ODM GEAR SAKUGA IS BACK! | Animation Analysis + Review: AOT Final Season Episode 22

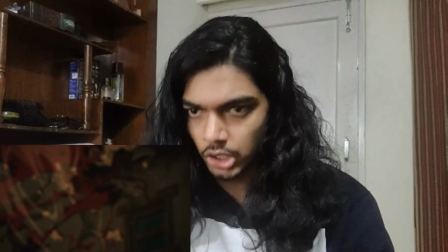11:21 I really did not like that and if you're wondering, if you're probably thinking, oh it's just a bullet passing really fast, they need to add motion blur.
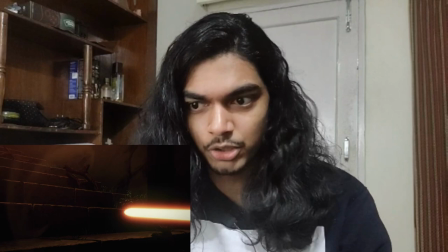11:28 No, because for the very next scene, we see that same beam of light which is supposed to be the bullet.
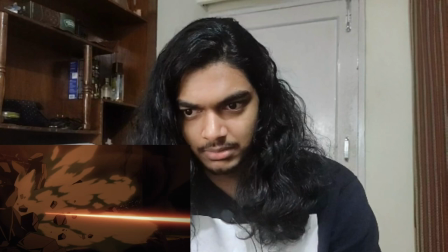11:35 We see the impact, the way it impacts with just the stairs and there's a
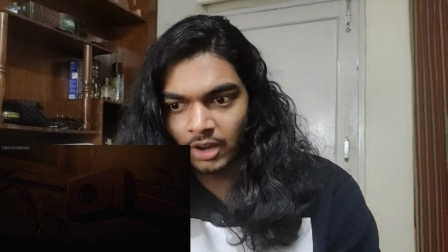11:40 rubble animation with absolutely no blur whatsoever it's like the director photography
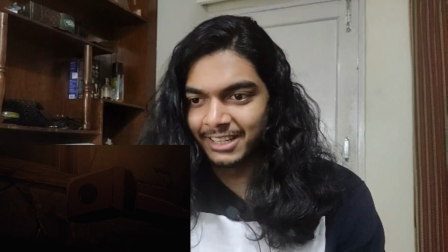11:46 changed for that particular scene in motion this is what it looks like
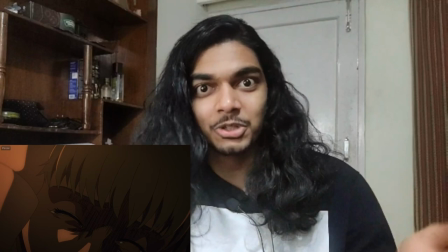11:51 that scene looks great because there's no blur but the scene that came right before
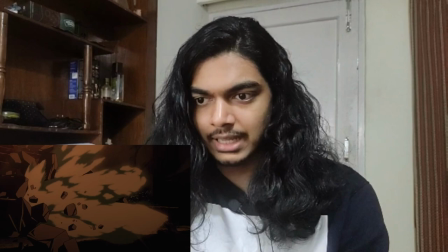11:57 that in motion you can barely make out what's going on you see you can make out what's going on just based on one image and that is the one unblurred
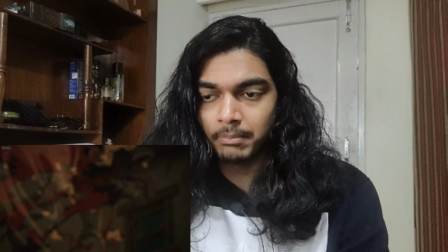12:05 image of just Niles Titan missing half of its face because of the impact of the bullet but just showing the impact itself would
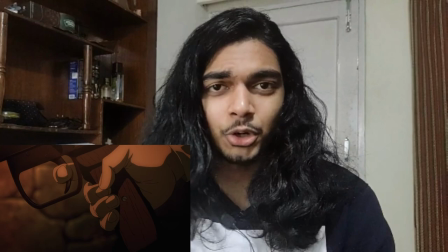12:14 have made the scene look so much better.
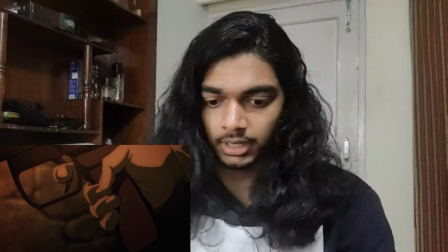12:16 Here thankfully again I guess the director of photography just got hit in the fucking head and he was like oh my god so this is how you do compositing and this decided
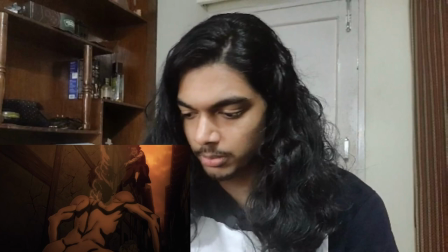12:25 to do just good compositing at least not actively ruining the person's work and And the animator who worked on this really
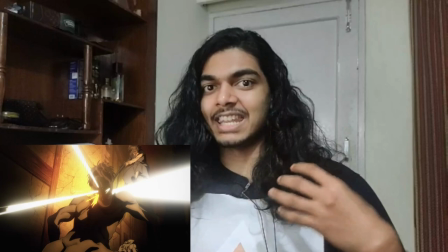12:34 good job, you can see like the glowing effect now. It's glowing inside Niall's throat.
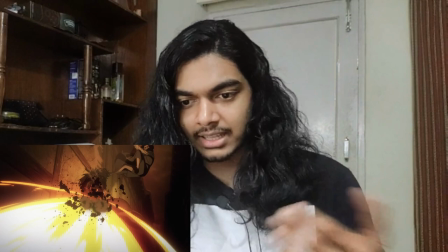12:40 And this fucking explosion here looks so sick. The smoke coming off from behind Niall's, pretty much his nape, right?
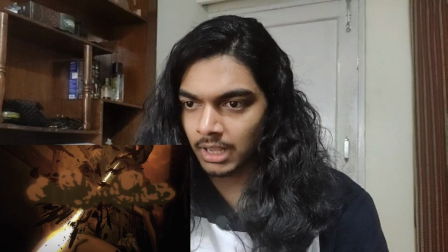12:49 The explosion animation and the blood effects that's just splattering out. It looks amazing.
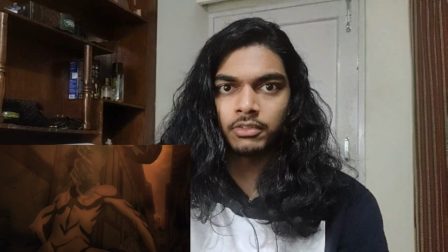12:55 And all of these frames look sick. Sick. This is probably my favorite cut from this entire episode.
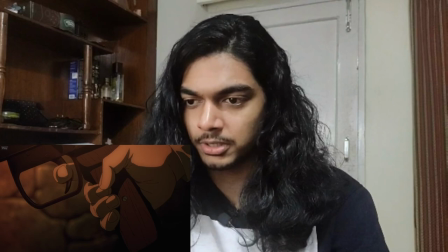13:01 Yes, the cut that comes with semi-automatic that he does with ODM gear animation, also very good, but this is my favorite cut from this episode.
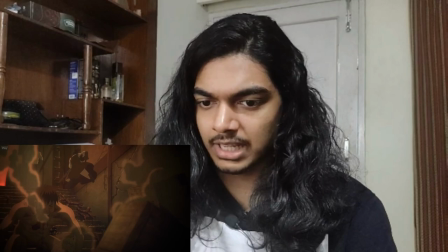13:11 Just really solid, good-looking effects animation. When Gabi makes the jump, her hair animation is also pretty good.
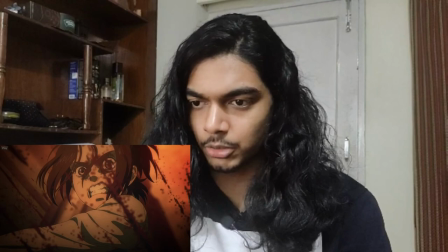13:19 This entire scene is very well animated. yeah that just looks sick the blood animation probably done by satoshi sakai and yeah this is just
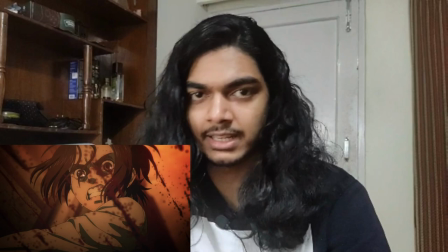13:27 wallpaper worthy this is what the show would look like if the composite was not actively ruining the animator's work you can see all of the detail that you want
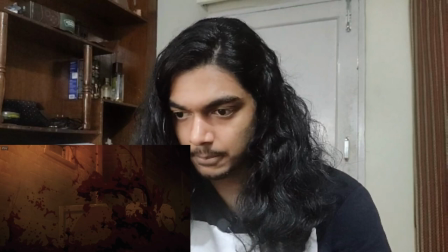13:36 to see here and the blood animation that comes right after this this cut it's
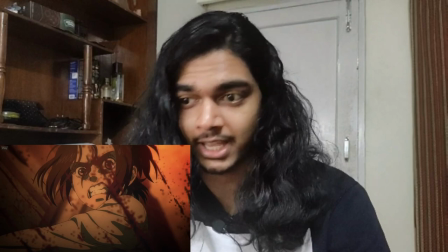13:42 probably the best blood animation i've ever seen in my life that is so sick that
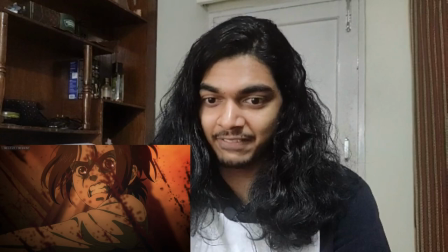13:49 is just so good i'm sure that's animated by satoshi sakai like who else i'm gonna animate effects that are that complicated in attack
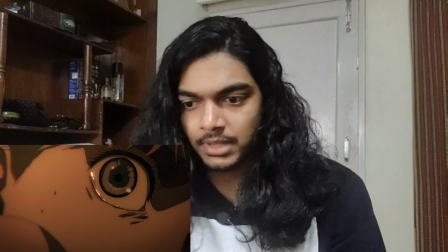13:57 on titan this is also kind of sad because most people won't even notice this amazing blood animation most people are just focused on kaya in this
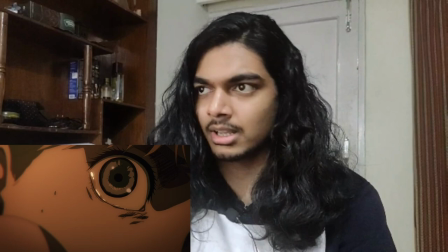14:06 scene and yeah and in general most people just don't give a shit about blood animation like with ufortaboo demon slayer season 2 there's a lot of scenes
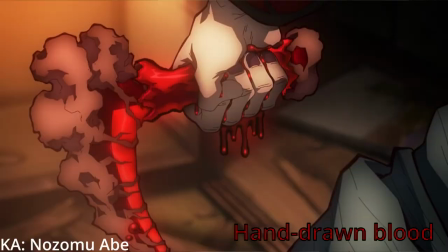14:14 with really bad had cgi blood but uvotable
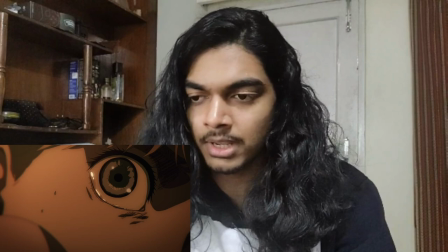14:20 is being praised as like the best animation studio and demon slayer is being praised as the best
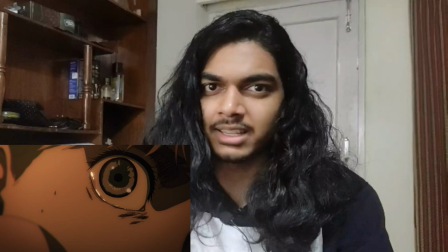14:24 animation of all time even though the cgi blood and cgi effects with the
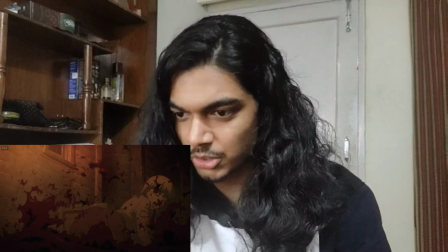14:29 sparks and stuff it doesn't look very good people don't care about 2d effects and
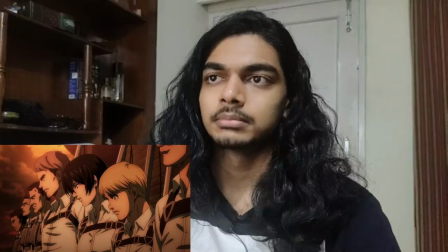14:34 it's kind of sad because the 2d effects here really absolutely incredible next scene we're talking about is this one i'm gonna be completely
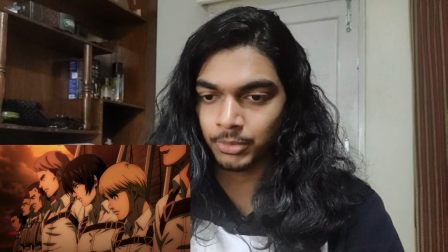14:43 honest when barricades started playing i came a little bit i had to pause and then change underwear when i was watching it i'm glad i wasn't shooting the reaction for
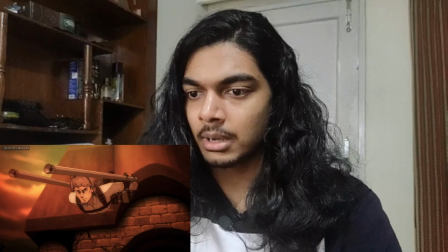14:51 that one but again you can see here just brown colors thrown everywhere but
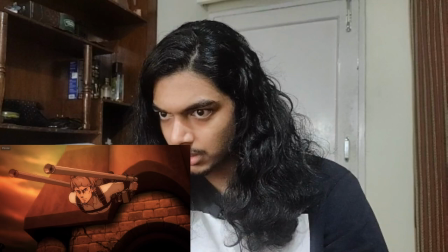14:57 the switch from this illustrated tower to then a
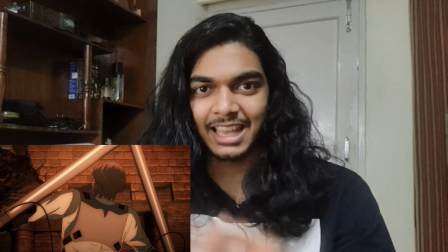15:02 cgi rotation shot of the tower looks absolutely amazing this is an amazing rotation shot and
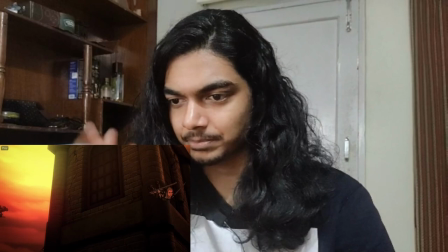15:08 if you didn't probably you probably didn't even notice this there even the foreground changes to
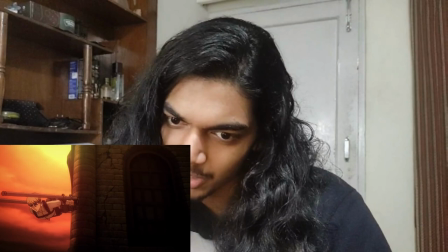15:14 cgi all of these foreground scouts they are cgi so only john mikasa and armin are in 2d and even armin looks somewhat 3d
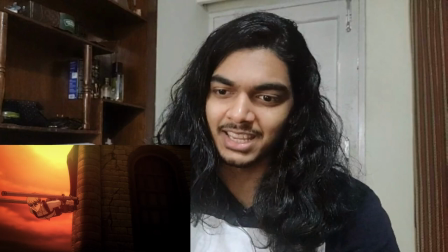15:24 right even armin looks like he's 3d here but he's just drawn in a way to look
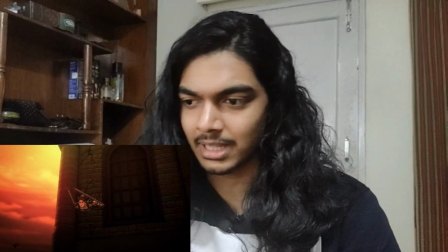15:29 3d so that when the 3d models actually come in they look natural i
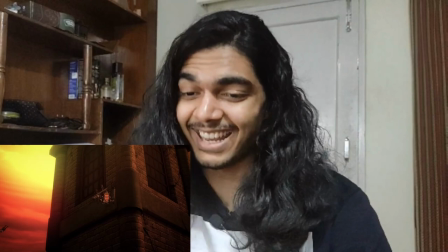15:33 guess that's what they're doing
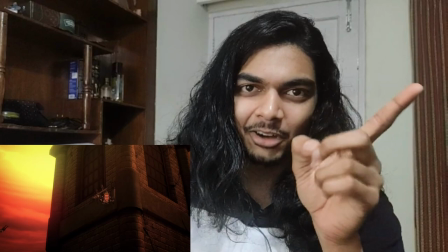15:36 but that is that is the same cgi model that they used for corny in episode 6 of the first part and
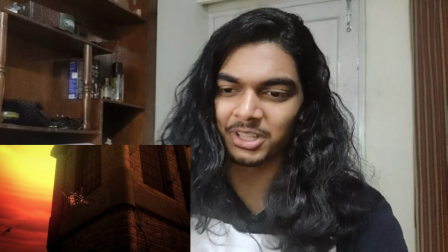15:43 they're reusing that model here even though corny is not even supposed to be here corny is supposed to just go down south going to feed he's gonna
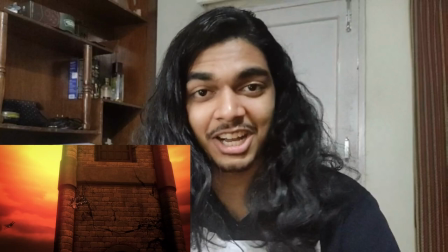15:50 force his mom to eat a 13 year old so he's not supposed to be here but this is corny's model and look at that that is john's model that comes right after
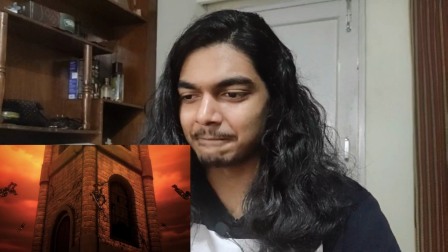15:59 corny's model and john already jumped but yeah
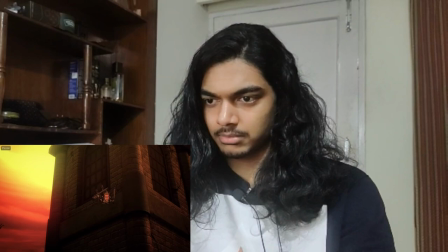16:03 in motion you will not even notice that like yeah i can't i did
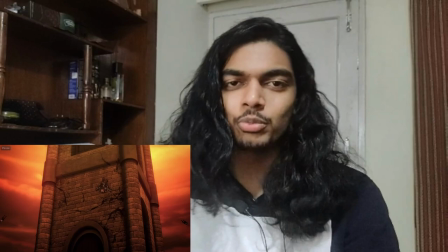16:08 not even see that right yeah it just goes by so fast that you won't even see the faces of the models.
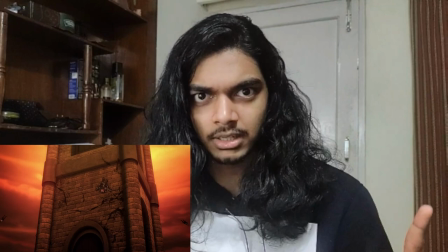16:16 You can't tell. Wait a minute. That is Cordy's model from the previous season, episode six.
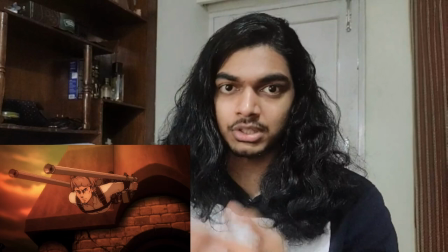16:23 It's impossible to make it out. It's almost not even, I didn't even notice that it was CGI when I was watching it for the first time.
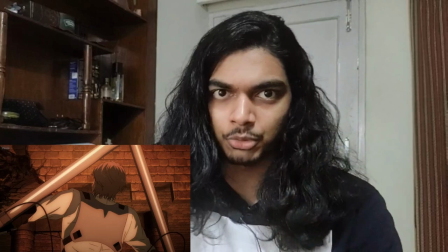16:29 I was just going by the sequence frame by frame the second time I was watching it.
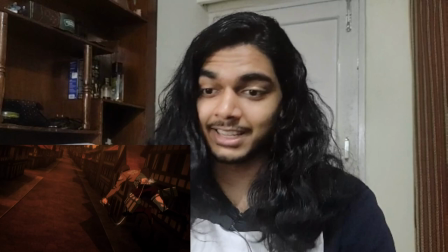16:33 And that's when I could tell that it's actually cgi foregone models and here it is pure another pure
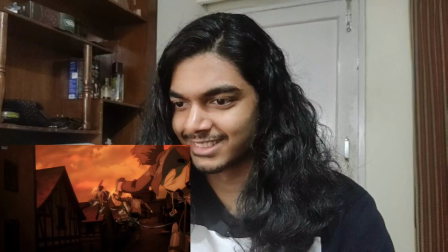16:41 unadulterated sakuga by semi-automatic it's
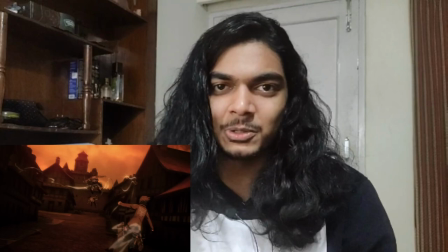16:49 so cool it's so nostalgic seeing this kind of moment in attack on titan this it's kind of what one of the things that about attack on titan that i
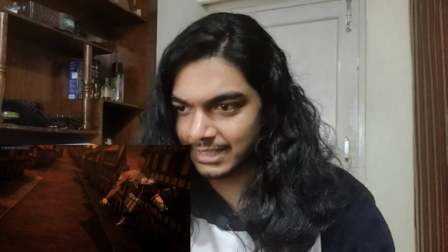16:57 absolutely loved from the very beginning and yeah i i miss this really miss this and this actually looks like
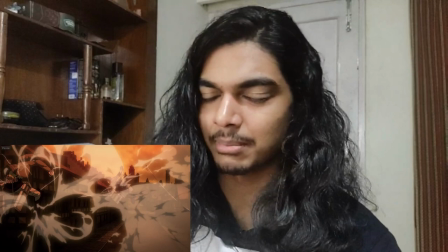17:06 yasuyuki ibarra uh inspired animation it's not it's less of imai inspiration definitely more ibarra inspiration
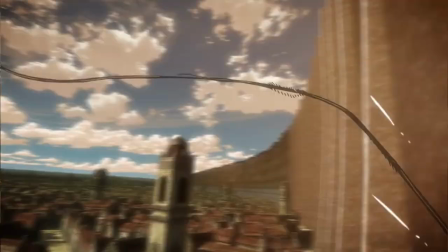17:14 in this one reminds me of um erin's and mikasa's movement towards the boulder um in season one of
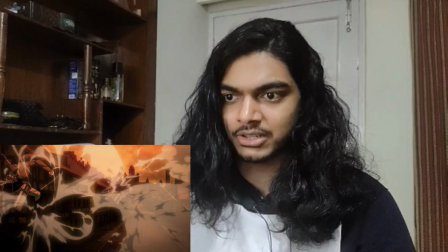17:22 course that was way more impressive kind of does not make sense comparing a young animator
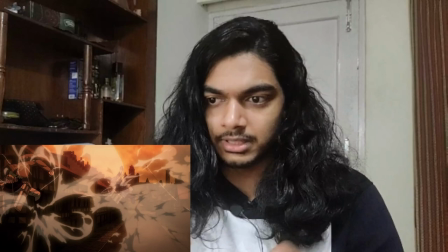17:27 like semi-automatic to a veteran like yasuyuki ibarra who is an absolutely incredible animator but still just the fact that i'm making that comparison is just
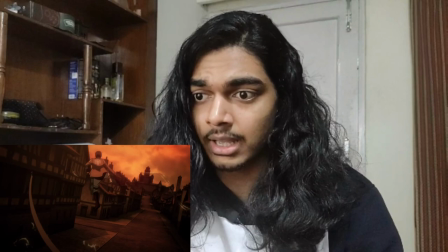17:36 high praise for semi-automatic and good job dude you animated like
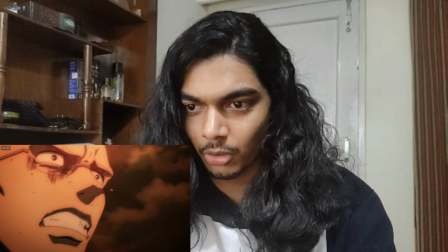17:40 a fucking incredible scene and the smears used here also really good i really like the
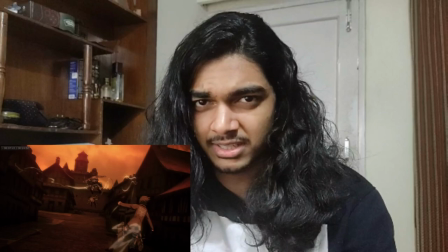17:45 smears of course there are blur frames thrown in there for no reason again of course there
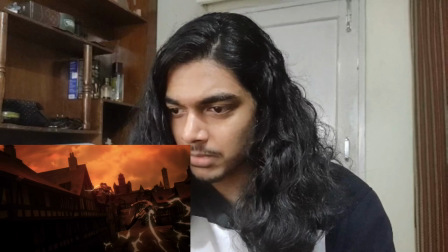17:50 needs to be but the smoke animation is great um the
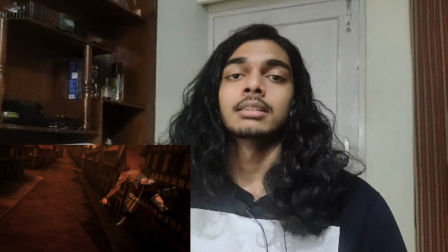17:56 smears on the wiring also very good but take a guess as to what i'm gonna say negatively about the scene that's right the
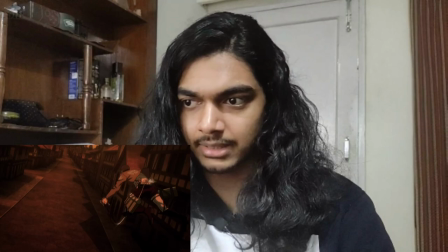18:05 composite the background model here does not look bad like this is good
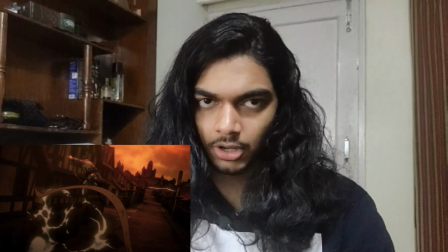18:09 cgi background animation the problem has is the compositing
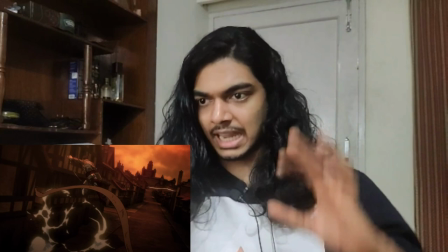18:15 and the photography in general the way the shot scene is shot just doesn't look good the camera is moving
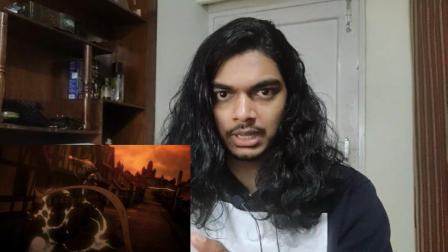18:19 around a bit too much i don't want that with 2d foreground and cgi
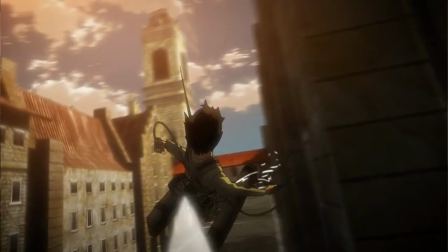18:25 backgrounds i just want the camera to always follow the foreground that's all you need to do you don't have to fucking
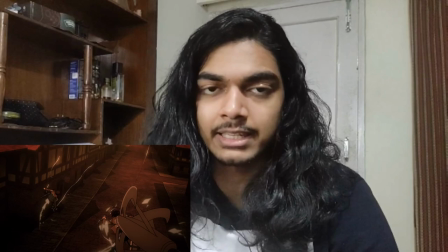18:32 shake the camera violently unfortunately the director of photography here just i guess wanted to do this shake the camera
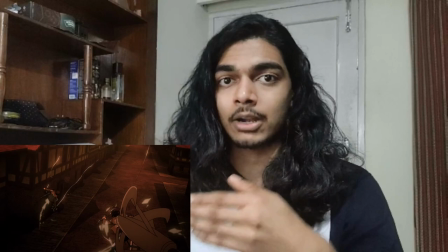18:39 violently you might be thinking the way the shape they're shaking the camera is for the purpose of keeping the background consistent with the foreground